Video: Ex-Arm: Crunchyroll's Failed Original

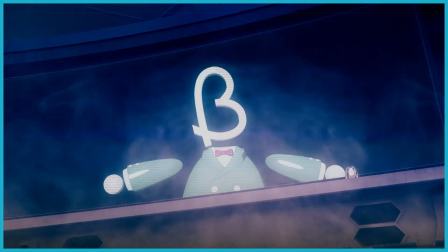[20:26]
Or how about the existence of Beta as a villain? Like, he's kind of a cool character,
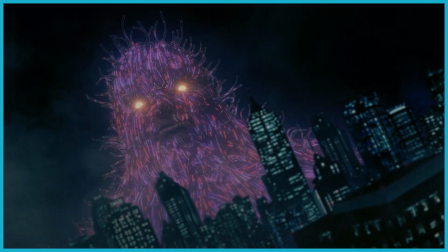[20:31]
who single-handedly triggered a rapid change in the world after a series of major attacks he caused, finding entertainment and discord in chaos.
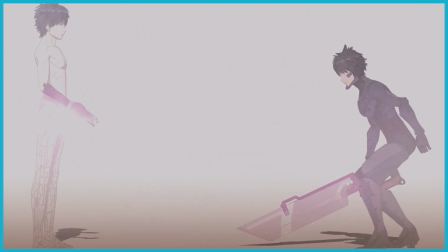[20:39]
However, I really can't say much else about him beyond that. He's apparently the secret weapon brought to life?
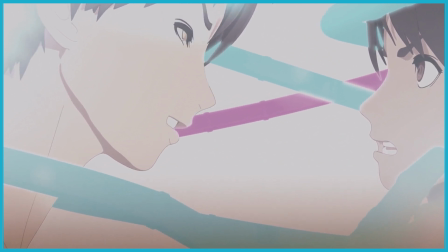[20:46]
It's not clear. He obviously carries heavy resemblance to Akira, but we legitimately learn barely anything about his creation,
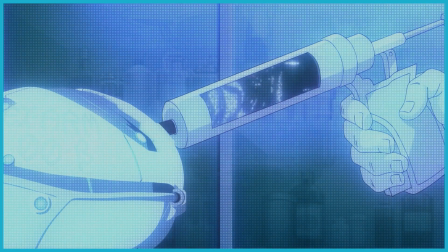[20:54]
existence, or purpose, aside from the unexplored detail that Akira's brother and some head scientist were responsible.
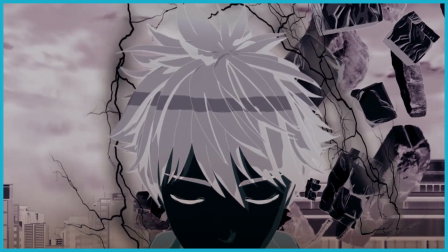[21:02]
And Akira's memories involving Beta, the one we got a glimpse of in episode 1, Akira eventually regains those memories,
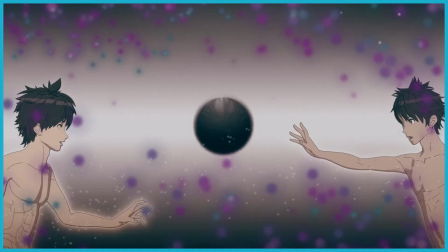[21:08]
but we as the audience are never given any more context or shown what else happened that day.
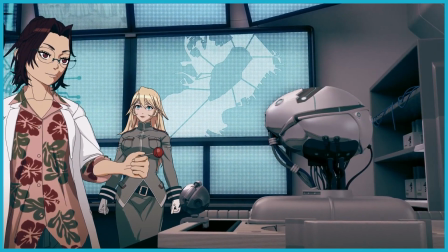[21:14]
Vague character descriptions are most I can say for majority of the cast.
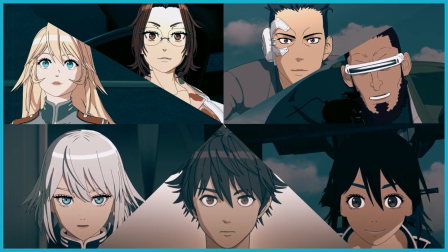[21:18]
Now, some characters are worse for this than others, but it's a pretty blanket issue for everyone.
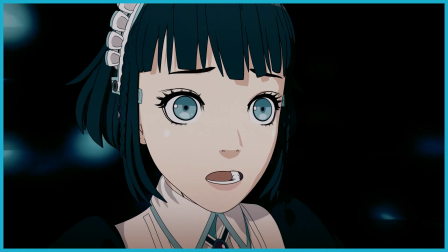[21:23]
There's genuinely some interesting sci-fi ideas in here with tremendous amounts of potential, but that potential is never realized.
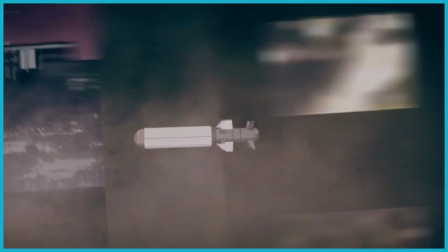[21:31]
Now, don't get me wrong, the original work isn't a masterpiece either, but I promise that things are structured and told in a much better way in the manga.
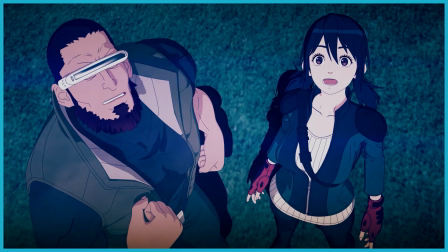[21:39]
And know what's crazy? I've talked this much and I haven't even touched upon the atrocious production value of this adaptation,
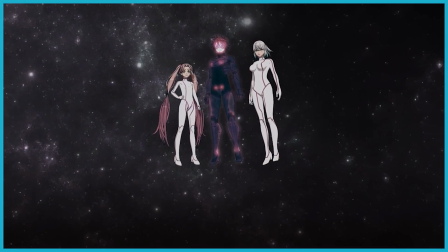[21:45]
which is how and why so many people even know about this anime in the first place.
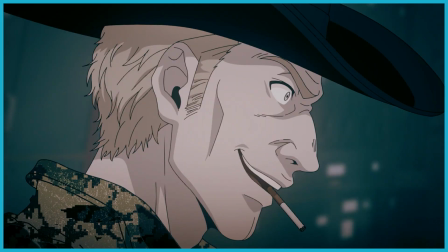[21:50]
When it comes to the anime's visual style, it's hard sometimes to draw the line between incompetence and just pure laziness.
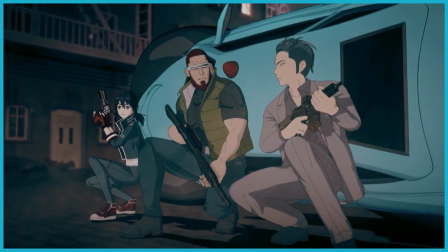[21:57]
More often than not, though, it's a mixture of the two. I'm appalled the anime even erred in the state it was in, that they thought this would be okay.
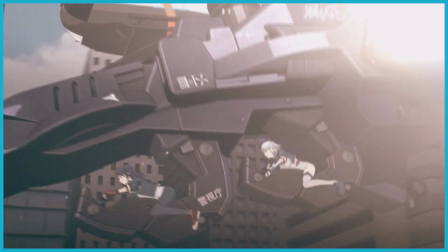[22:06]
Can someone tell me where the hell was Kyuuei? Not sure which one's worse. The thought of them approving this, or the idea that it never got passed by them in the first place.
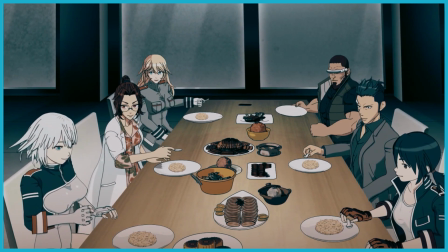[22:15]
Anyhow, where do I even begin? Almost immediately, one thing you'll notice about this anime is how washed and desaturated the visuals are.
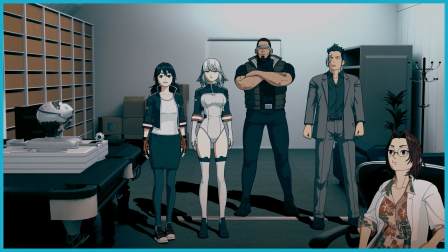[22:23]
It gives this anime a very bleak and dry feeling, which is more than fitting, but that's besides the point.
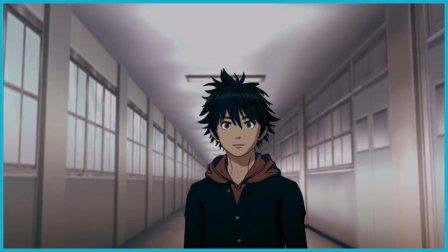[22:29]
It makes things uninteresting to look at. I think they were trying to go for a specific mood or aesthetic,
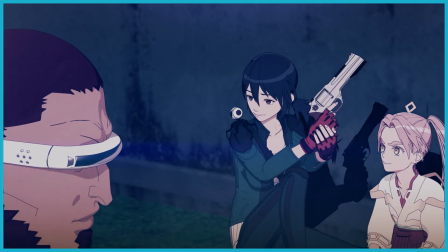[22:35]
but it really ends up sucking out a lot of the energy of what's attempting to be a higher energy show.
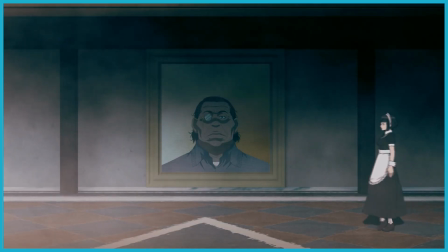[22:41]
It doesn't help that most environments are drab, empty spaces that don't feel lived in.
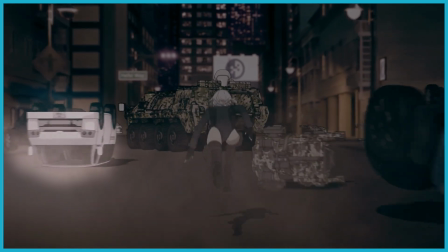[22:46]
Textures on models sometimes clip or glitch out uncontrollably.
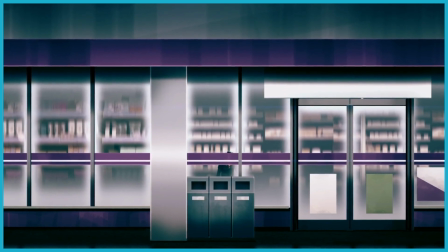[22:50]
Nearly every surface has this bland gradient texture applied to it in what I assume is an attempt to give the environment more detail.
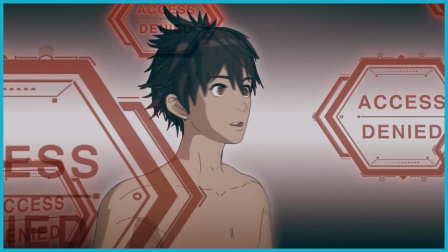[22:57]
It doesn't look great in my opinion. What I'm calling cyberspace and the visualizations associated with it also look bad,
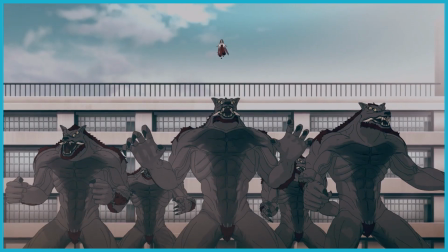[23:06]
especially the manifestations of viruses and defense systems. The visual effects and transitions are corny and distracting,
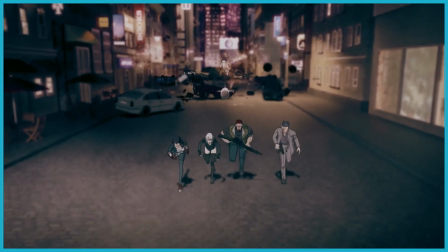[23:13]
especially considering most effects are overlays on the final edit, often clashing with the environments or models they're affecting.
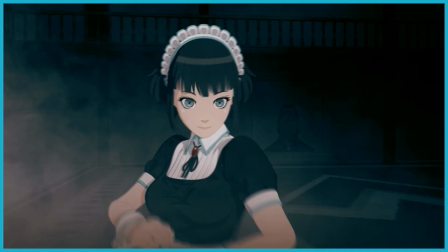[23:20]
There's this constant white smog effect that fills the bottom half of the screen in most settings,
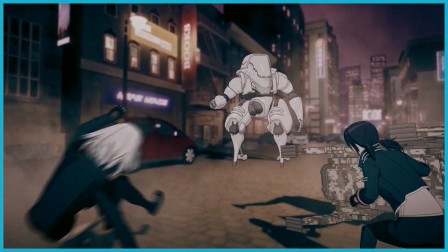[23:25]
which alone is super distracting, but to make things even worse is that it doesn't shift or change with the camera angle.
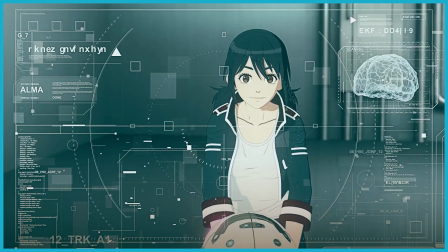[23:32]
It's clearly just being played over top of the episode. Or how about this mirror effect in episode 1?
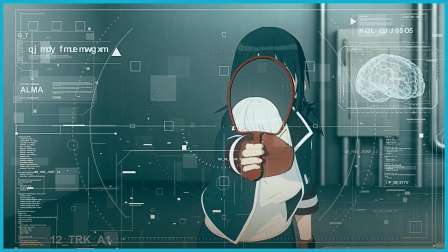[23:38]
Not only does this clearly keyed on reflection not move with the first person camera,
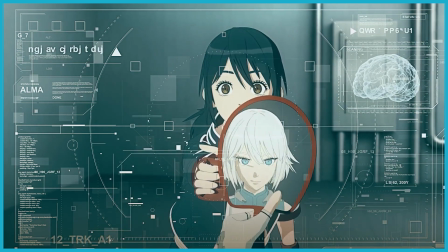[23:43]
but the reflection in the mirror doesn't even change with the position or distance away from the viewer.
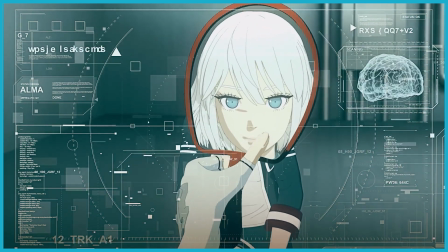[23:48]
The reflection remains consistently in place until the very end, when it zooms in on a delay.
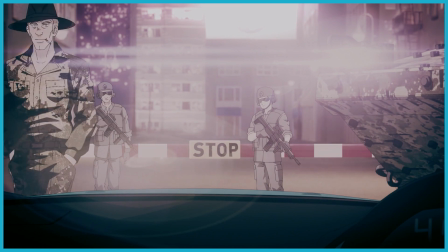[23:55]
Or how about the camel in this guy's uniform, which is also obviously keyed on, not even moving with the character.
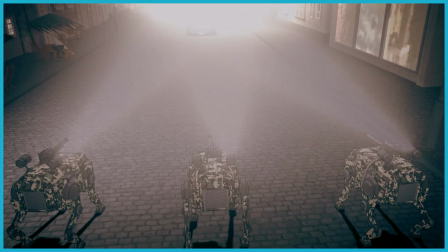[24:00]
The list goes on. Other times, filters, lighting choices, or framing completely obstructs the action,
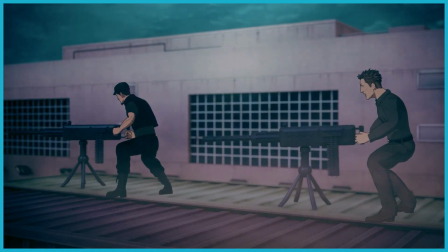[24:06]
which is a problem when one of the main genres of this anime is, well, action.
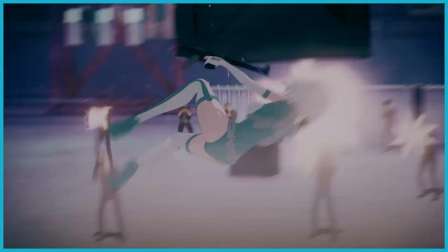[24:11]
Not that said action is much better to begin with. As already established, all fight choreography is done via motion capture.
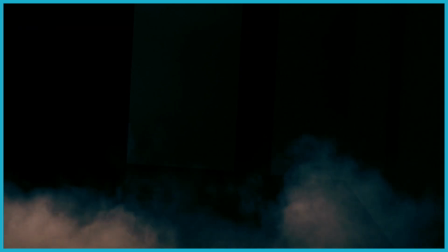[24:18]
I'm not quite sure if they expected the audience to be impressed by Alma's sick flips, but in practice the movement doesn't look good.
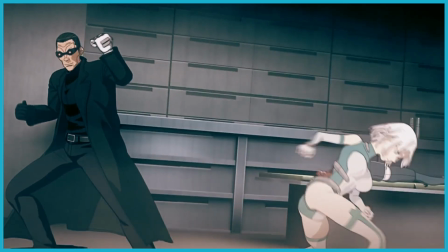[24:25]
Characters seem to randomly accelerate or decelerate in fights, never moving in a consistent motion that flows well.